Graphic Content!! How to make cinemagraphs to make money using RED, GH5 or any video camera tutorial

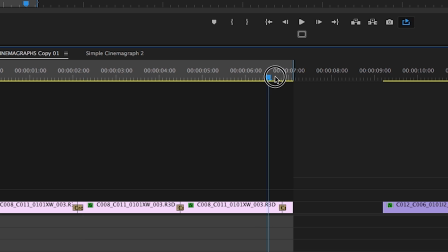498s
Is we go in and we add a pigtail.
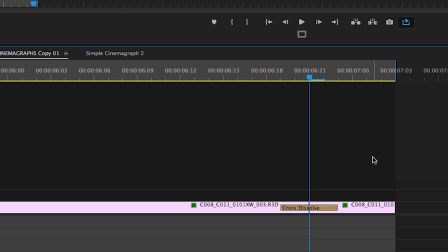501s
And this little pigtail right here is actually the same frame yet again, but what I do is I trim it. So this comes from the front. So I basically, the shot on the front of the clip matches into the perfect in frame. So the start frame is the very next frame after the very last frame. Does that make sense?
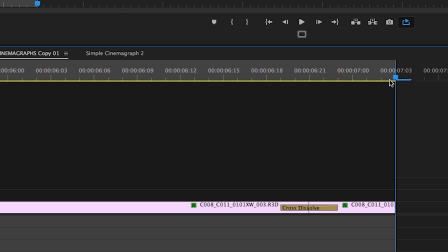520s
That's the tricky part. So the start frame in the cinemagraph, this frame right here, is a continuation, exactly 1 frame continuation of our last frame, which is here.
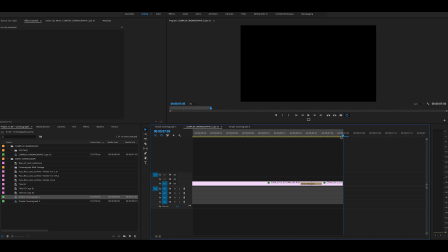531s
So that when they cut together, it's a seamless blend as they jump through it.
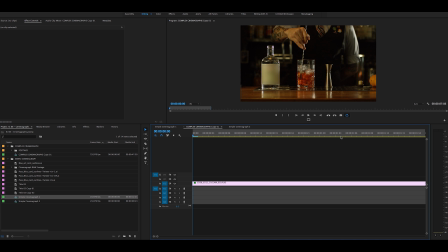535s
So that's one of the more complex ways of looking at it, is you have to look at the start and stop frames in order to accomplish what you're after. So that's one. That's just making a looping video. In that case, you've got to think about your start frame and your end frame, and you find that midpoint. And again, the pigtail is what I use in order to hide the edit so that it seamlessly goes through.
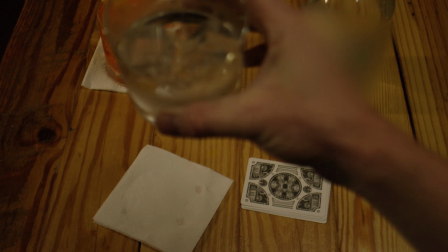554s
So then we're going to go into another one. Now this one's even more tricky. This is where we use whole lots of trickery in order to pull it off.
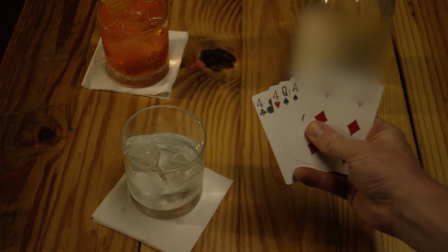561s
And this one works off of the idea of a very planned shot.
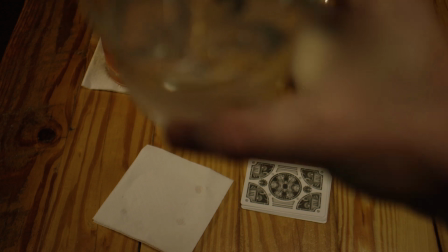565s
So what we wanted to do here is have someone drinking a cocktail, and then they set down the cocktail, pick up a deck of cards, and then drink the cocktail, and that's our loop.
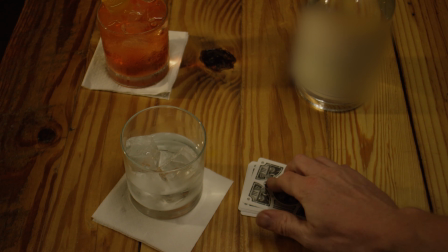574s
So it goes continuously. As you can see, he sets down the drink. That's the first part of the shot. And he sets down the drink. Again, that's blurred up at the top. That's just to blur the brand out. And then he lifts up the drink, and it blends in and you can't see the difference, but on the loop, it is a perfect loop.
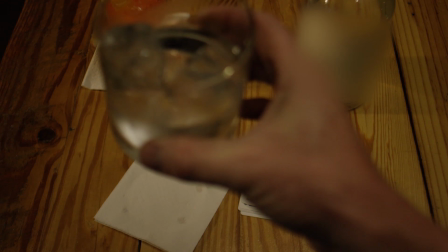588s
So we have hidden the edit inside of that because you can't get those rocks perfect, but you'll never notice the difference.
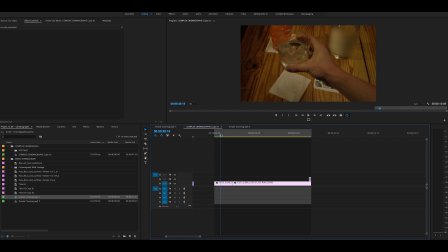594s
So let's analyze how we went about doing that. Again, this first shot here is kind of continuous. I did take a jump cut. You can watch the ice. So if you pay attention to the ice, right up in here, you'll see the ice move.
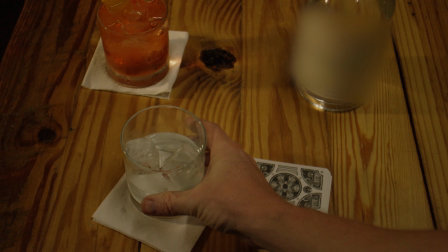607s
Boop. You see that little, it's turning and it moved. That's just for timing reasons. I wanted to get it a little bit faster, but this is all the same shot.
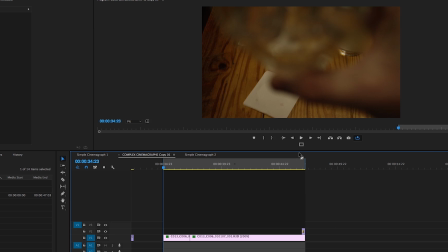613s
So what we have is we start at this exact frame, which will also correspond with this exact frame.
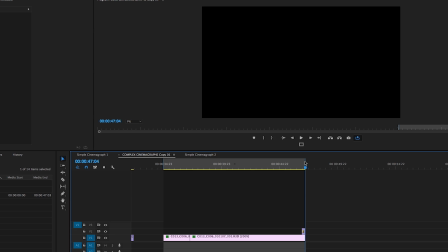620s
So, oh, sorry, one more. This frame is the last frame in the cinemagraph,
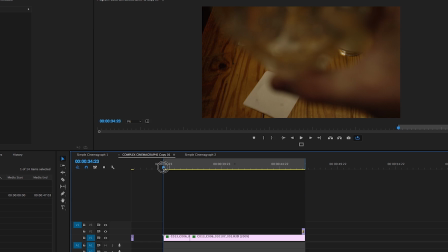627s
and this first frame is the frame after the last frame in the cinemagraph, so that they tie up completely and you get a perfect seamless loop. So it takes a little practice and a little bit of knowledge to put it together, but that's how we did it. So the loop comes down, we see it drop, he reaches for the cards, which that was me, by the way.
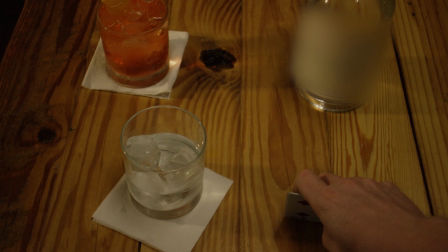643s
I don't think I could ever do this again. I am not this cool with cards to do that perfect fan.
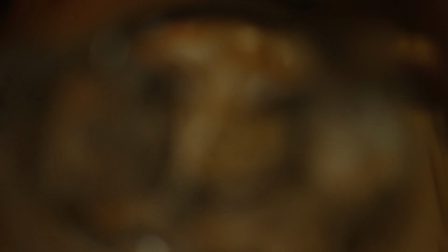648s
That's pretty craziness. And I set them down, I pick up the drink again, and I go towards the lens, and we let it go out of focus simply because that would be a great focal point.
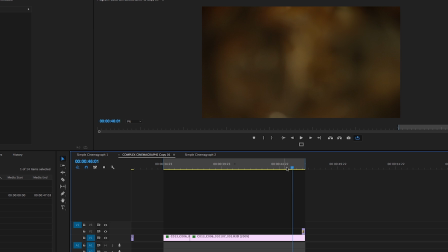656s
If we pulled the focus, we would never be able to match it. So you had to think about that in post. But if we look down on the timeline, it's the same thing as we've done before.
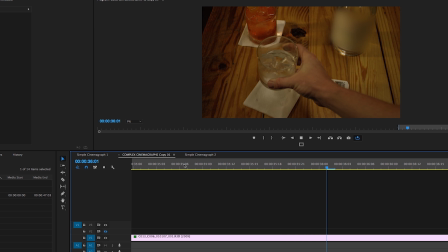664s
If I turn off this top layer and we loop it, it's not bad.
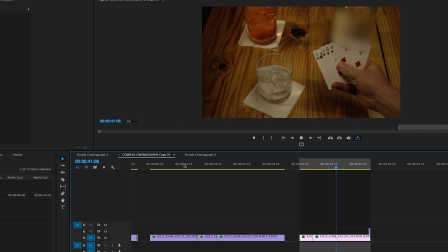669s
It still plays. It's just I can see a little pop, and that's me being super, super nitpicky.
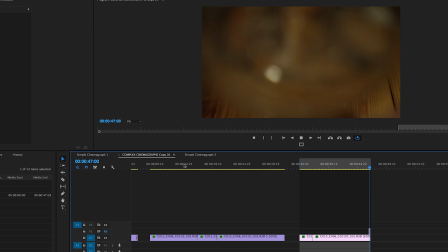675s
So this is without the top layer. You see the little jump there?
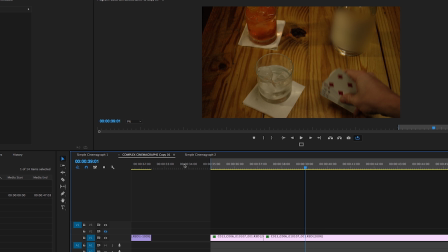681s
That's what we're trying to patch. We're patching that little jump because I could not bring the glass to the perfect spot both times.
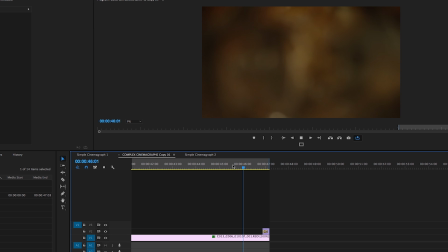686s
So by turning on this top layer, we watch it again, watch the blend. You don't even notice the fact that it blended.
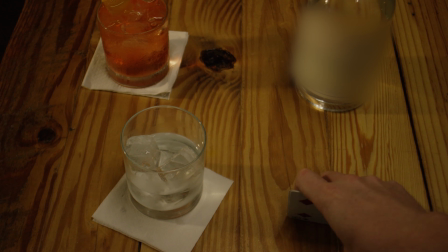692s
So it blends into that first shot. Again, the last frame on the cinemagraph is wait, this is where it gets confusing.
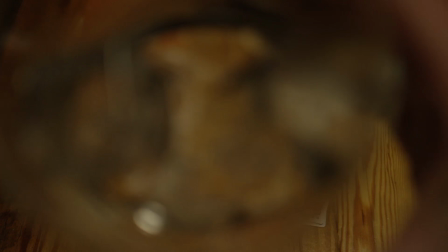700s
The frame after the last frame in the cinemagraph is the first frame of the cinemagraph,
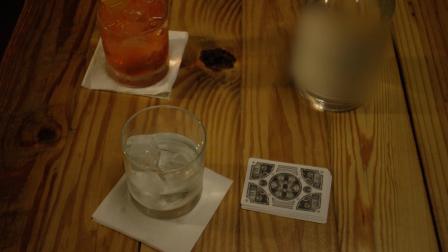704s
which is some meta thinking that gets all a little bit crazy. But then again, if we look at this top layer,
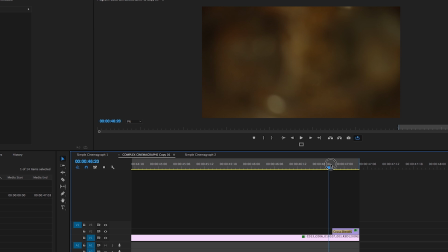709s
we have this cross dissolve that blends them together so that we get this seamless sort of flow that you can't see in reality.
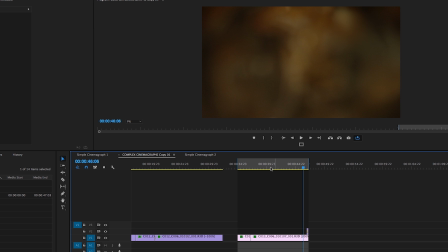716s
This is one of my favorites. It was very tricky to figure out how to get this to time out. It's a short, quick one.
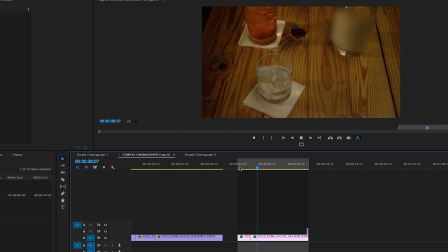721s
It's a fun one. It's a great brand piece, and you can kind of see, an easy way of doing cinemagraphs. Jeff is floating around somewhere. Oh, he's back behind me. We don't want to show him because he's got a different shirt on. Just show your hand, Jeff. There it is. Yeah, you would understand. It's the follies of production. Anyway, Jeff's back there working. And, we're in the process of shooting something right now. Hopefully we have CRFTSHO Live tomorrow. We don't know.